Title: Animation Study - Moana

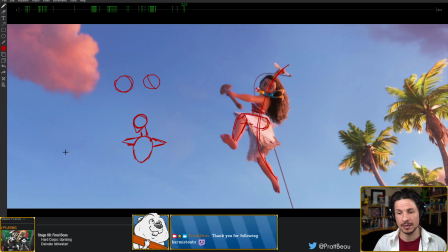No matter what you do, it's going to look ugly and flat. So instead, think of overlapping forms. And when we're animating and posing a character in 3D, we want to think of the same concept. It's easy to forget about it because we're in CG and it's easy just to rotate something and haha, done.
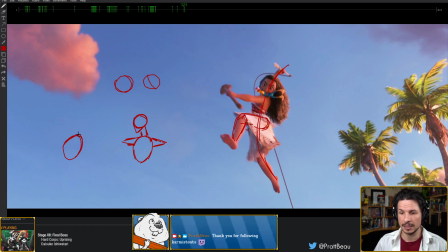But you want to think of those concepts. So for example, if you want a character to face a little bit more 3/4, make sure that we can see that overlapping form, how that shoulder comes up over the body, and then on the other side,
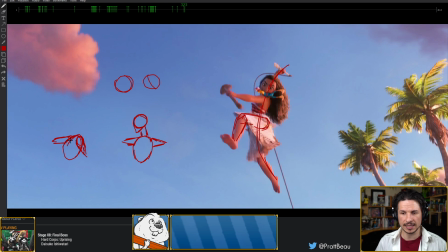it doesn't. Like that. Now suddenly we can very easily see this rotation to the chest. The neck doesn't just sit on top, it sits on the front of the chest. It sits down here.
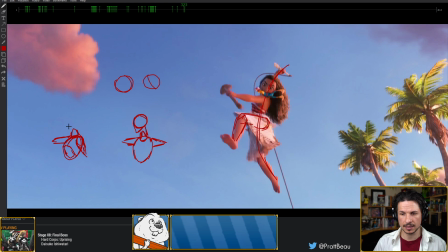So that overlapping form of the neck and then the head over top of that. Suddenly you've got a pose that is much more dynamic and, oops, wrong controller, and visually interesting
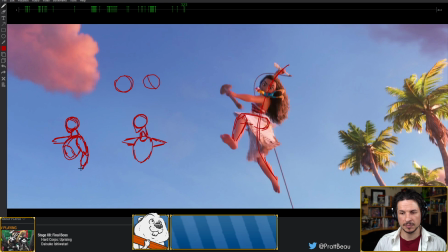right off the bat, simply because it's actually got form to it. So that's what they're doing here. They're using that overlapping concept to really push this depth to the pose.
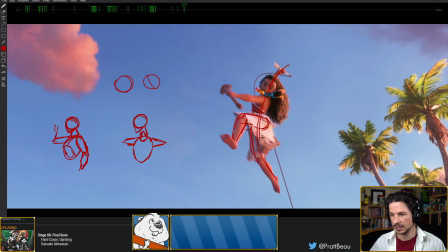You've got the back leg coming through here, the other leg way over in front. Like the hips are really rotated. Line, straight versus curve, super beautiful curve, and then a bend on the other side here.
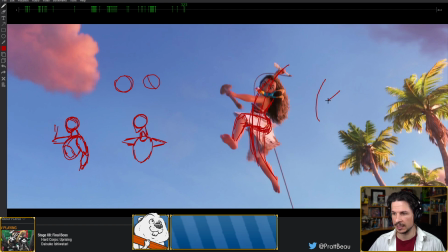So you're getting that and then that. Overlapping shape of the shoulder, just beautifully done. And then the hair, once again, kind of coming in and contrasting that.
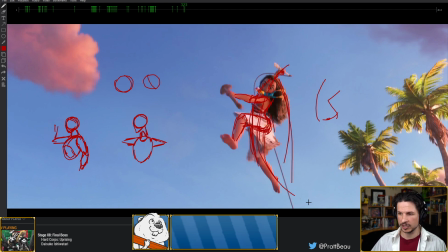So everything's kind of arrow shaped, building up to this point here. So just a fantastically beautiful pose.
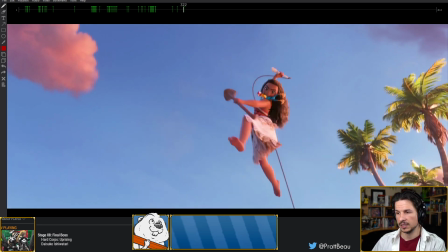And as she's getting into it in terms of animation, the really cool thing is that not all of it hits at once.
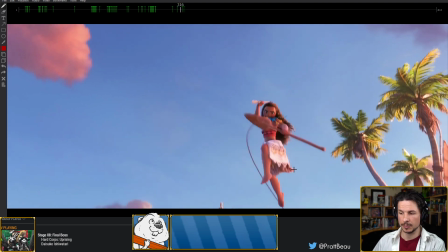So for example, that back leg, it's pretty much done moving like right from the start. It's just kind of dragging behind. It's not doing much. The other leg, it's coming up here at the beginning, but then you can actually see it's starting to come down.
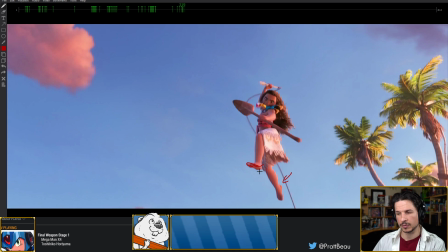The knee is moving down as the foot comes forward. Why is that important? Well, it builds contrast in the pose. A pose like this is very easy to have everything kind of move in the same direction.
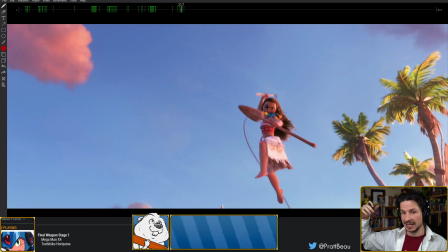So she's anticipating back, but that knee, oh, we want to build more power. So we're going to anticipate that as well and bring the knee up here as the arm comes back, which can work, but you're going to be sacrificing something.
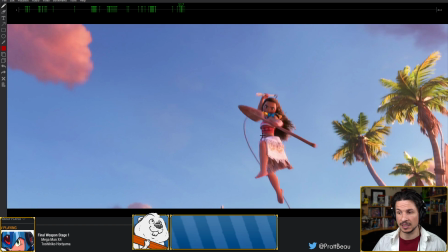You're going to be building an anticipation in the leg, which is great, but you're going to sacrifice the contrast of the pose, which diminishes the harpoon anticipation. And that's the important thing here. So instead, they have the leg come down ever so slightly, just a little bit.
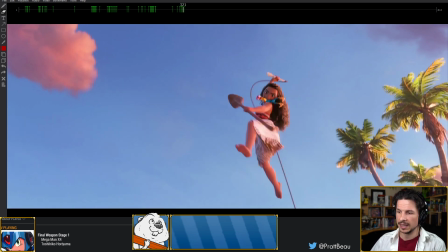And what that does is it pushes the the stretch in the entire pose here, and that really exaggerated line in the body.
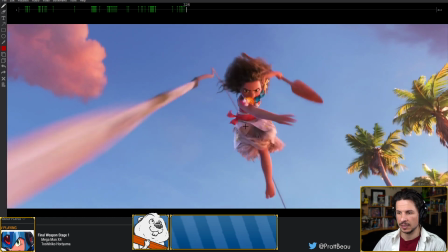As this is coming down, that's going up. And then as she throws, whew, it comes through.
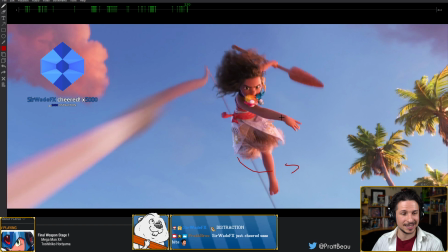And Sir Wade, hello! Whoa, jeez. 5,000 bits? Oh, jeez. Man, thank you so much. Oh, I really appreciate that. That's awesome.